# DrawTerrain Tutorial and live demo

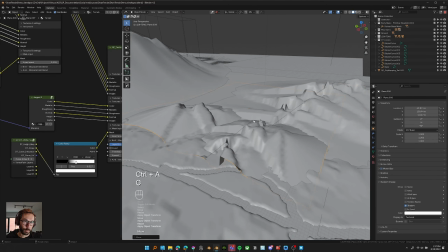Just embracing the chaos.
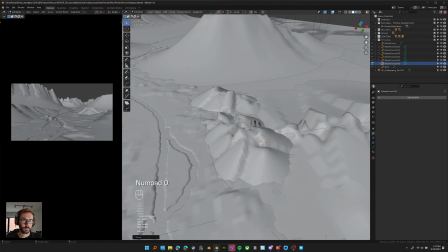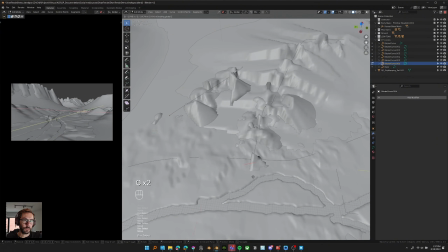You could easily scatter objects instead of doing this. I just want to show only the use of draw scatter
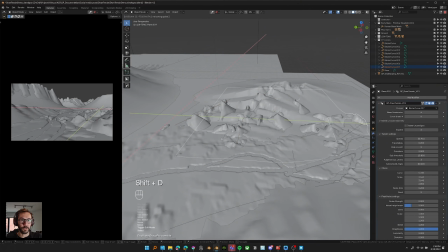as much as possible and see different creative ways you could use it to achieve different sort of results.
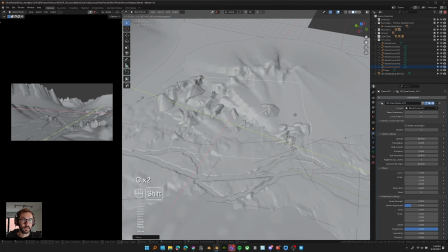The advantage by doing this is that you have objects that have the same material, so they will blend nicely into your terrain.
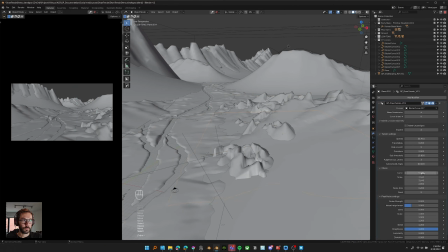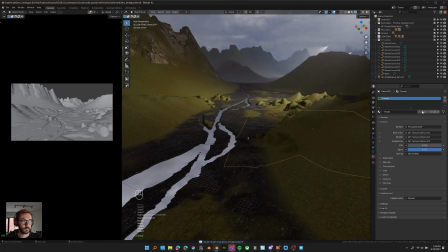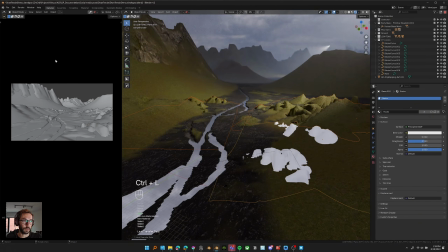And now I'm changing actually the material. I will use the node groups that I created before,
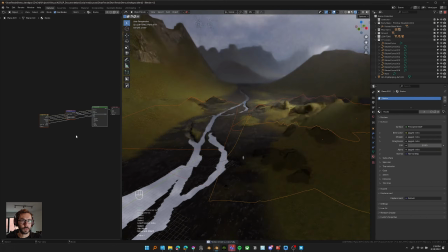so I know that they will use the same shape language, but I actually want them to be rocks and not grass.
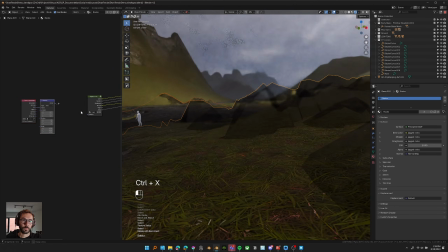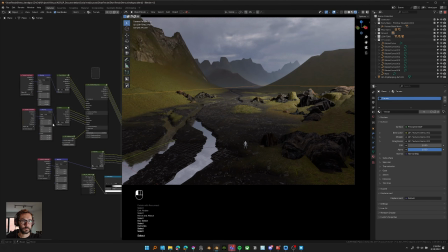So what I did, I'm just taking the whole layer, the blending between the grass and the black sand-ish thing, and I will just change the way they are blended together.
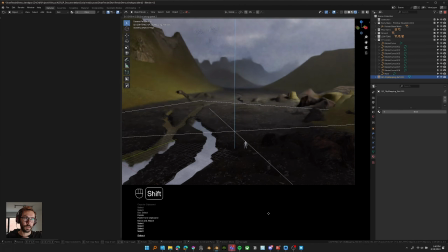So instead of using an object mapping, I will use an edgeware node that I have that can detect
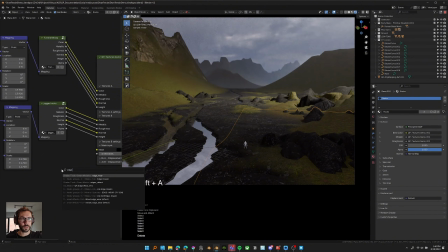the connection between the proximity between objects, and it helps so much to blend between different materials more naturally. So the last feature is the object proximity. I'm just removing the two other ones.
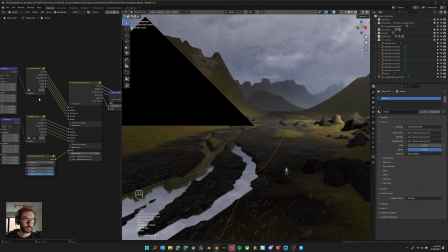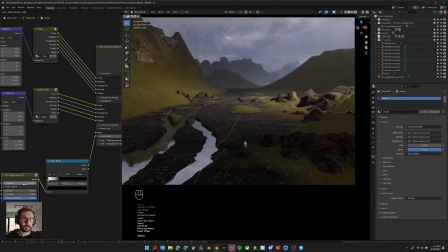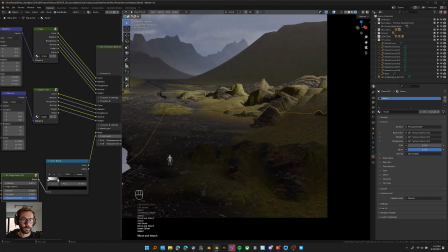And now you can see how they blend more nicely.
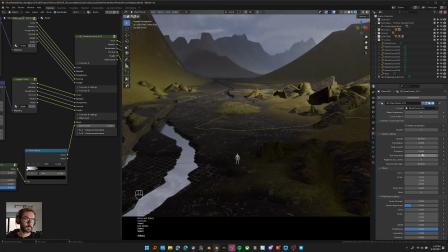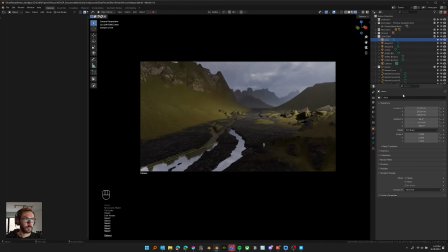Now I'm gonna refine a bit the lighting and try to balance a bit more the intensities of the lights and the softness of the shadows. What I realized is that by changing the spread of the light, the more narrow you make it, the more strong, harsh shadows it makes.
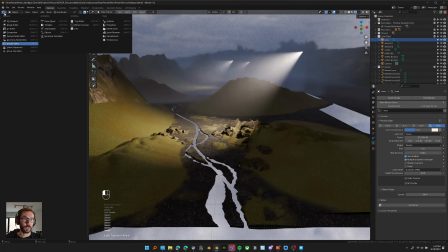I thought that it would respect the size of the light, but by reducing the spread, it also makes it sharper.
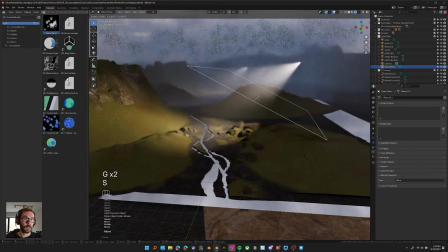Here I'm importing just a gobo plane. It's just a noise texture applied on the plane.
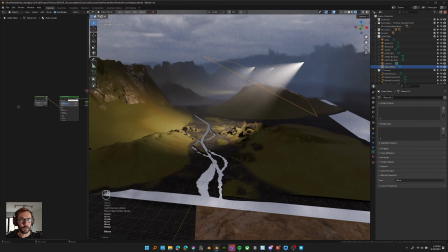The goal is to break up the lights.
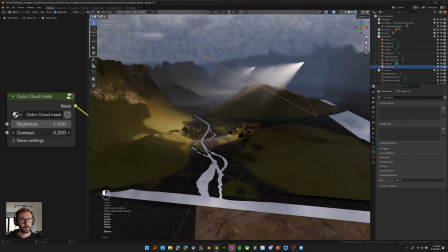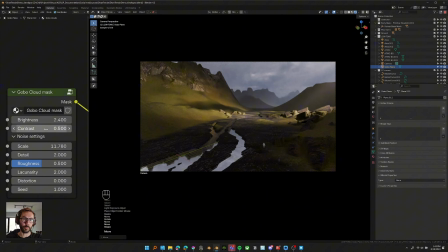Sometimes adding texture to your lights can solve the problem of details in your shading, for example.
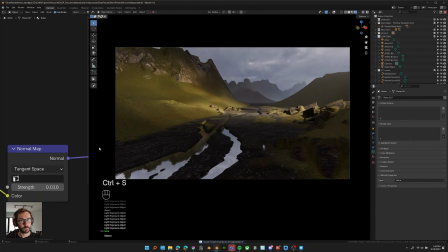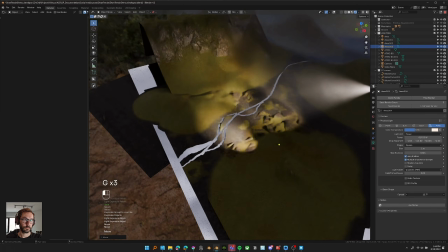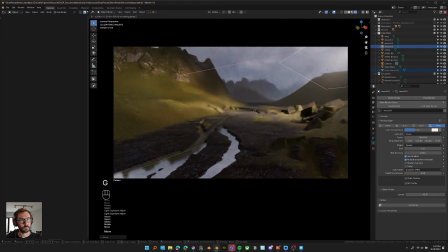Here I was trying to see how I could bring back some shapes from these rocks and bring a bit more light in the foreground.